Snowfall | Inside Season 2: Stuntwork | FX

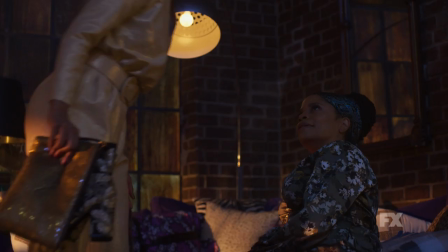[0:00] You think I'm not pressed by somebody I still pay for? How you like that? I'm funny now, bitch!
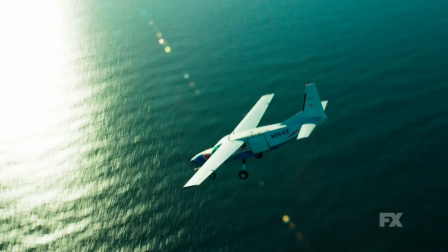[0:12]
There are a number of very difficult, I would say, large-scale stunts that included many departments, a lot of planning,
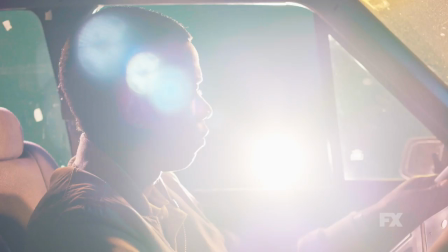[0:21]
a lot of pre-planning, a lot of practice, teamwork and exploration.
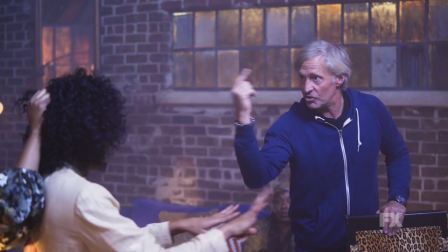[0:27]
The stunt team on Snowfall are amazing. and Tim Gilbert runs it, and he's just such a huge help for us.
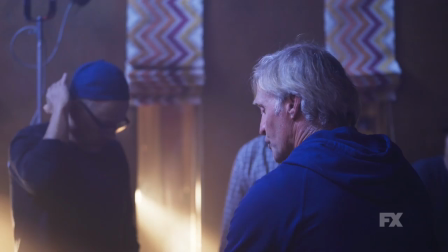[0:33]
Hi, I'm Tim Gilbert, and I'm the stunt coordinator for Snowfall Season 2. In designing the fight scene, I'll read the script, and I'll have an idea of what I think that that fight is.
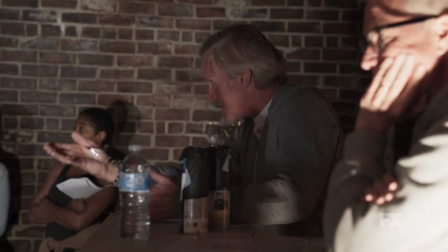[0:44]
We sit down and have a concept meeting, and we just talk about the tone of what they want the fight to be like.
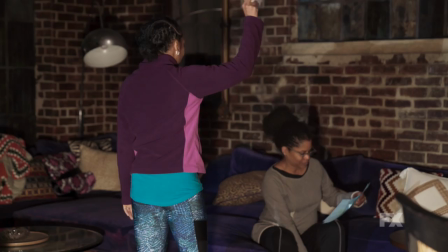[0:51]
In this fight in particular, where Claudia is coming from with her character and where Aunt Louie is coming from in
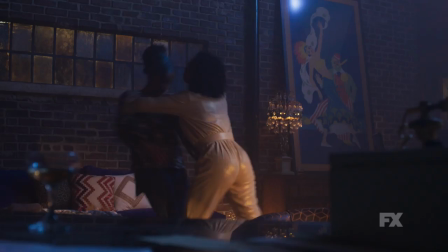[0:58]
her character so we can kind of develop a level of their violence or their defensiveness.
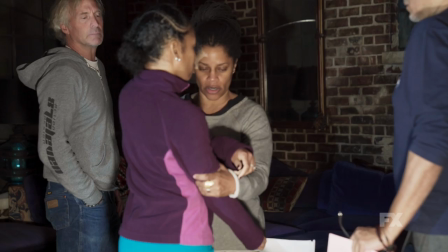[1:04]
We will go on the set with the stunt doubles and the actors and, of course, the director.
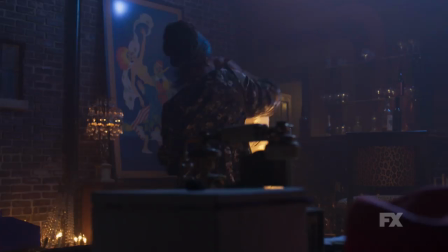[1:09]
And we will design and rehearse the whole fight so we can know what the actresses are comfortable with,
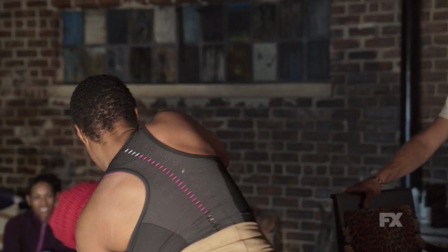[1:17]
where they're gonna be placed into the actual filming. At the end of the scene, Louis clocks Claudia over the head with his bottle.
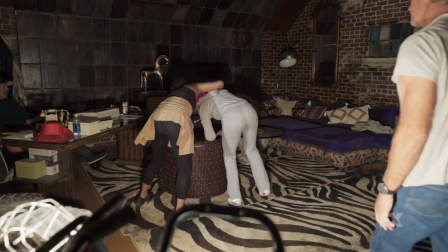[1:25]
So to get to that point, where does the fight move when it opens and they're talking from the chair to the sofa over the sofa to the bar
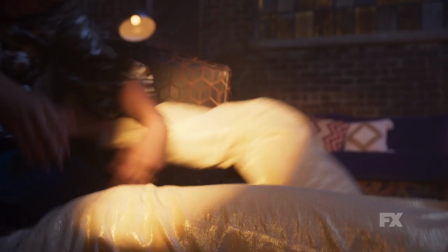[1:34]
and then we develop how many punches will be thrown and if a tackle will
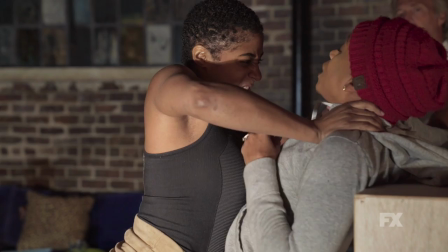[1:39]
happen pulling hair those details of physical movement in the fight
and if i get like this i'm trying to grab and then i try to like
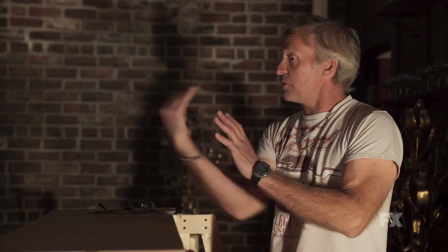[1:48] hit you there it's right here when they come your two actresses come into this
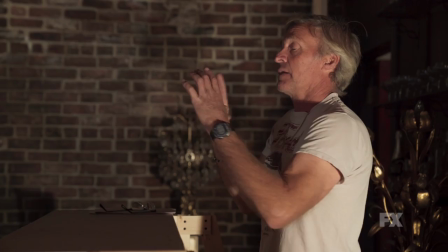[1:54] She's got her like this right here. And Louie is going...
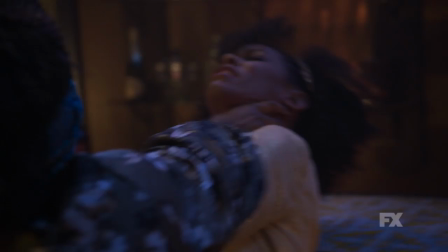[1:59] Right. Right here.
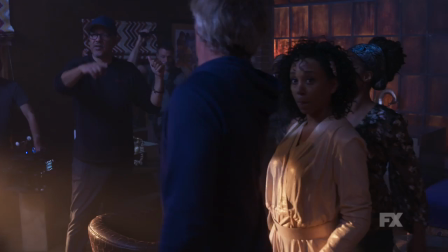[2:04]
And then in the shooting of it was very arduous because it was shooting a lot of different angles,
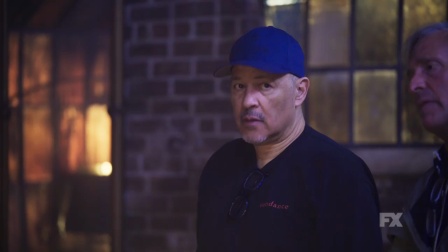[2:11]
different takes, shorter shots, you know, glimpses here and there. With the director, like Clark, he has his idea. And many times, you're both saying the same thing. In fact, when we rehearsed it, he was going through certain details of the fight,
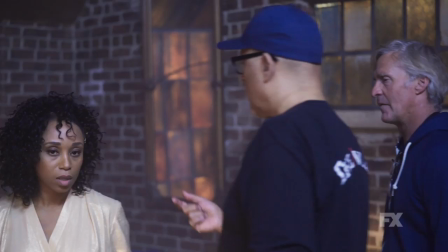[2:26]
and I was wanting to interject and interrupt him, and he actually said, no, just hold on one second. I listened to Clark instruct them, and he ended up saying to them what I was going to say. So there was almost an osmosis that happens sometimes between coordinator and director.
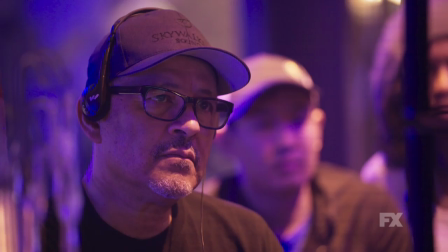[2:44]
I like the stuff to be visceral. I come from the other side of the camera.
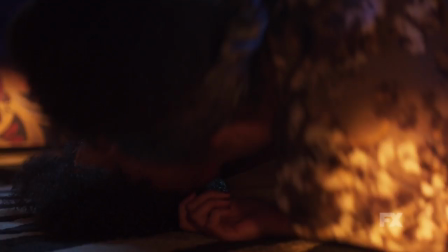[2:48]
I've done my fair share of fights as an actor, and this I wanted to be visceral and organic in how people really fight, as opposed to how action heroes fight, which is a big difference. Usually the stunt team, stunt coordinator, usually does not get enough credit for what they do to make us actors look great repeatedly.
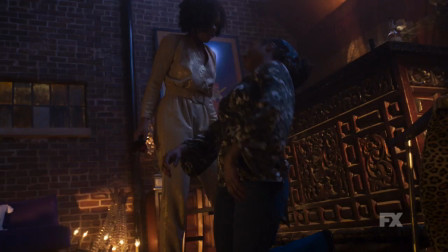[3:08]
30 seconds on the screen, you know, could take 30 hours of writing and preparation.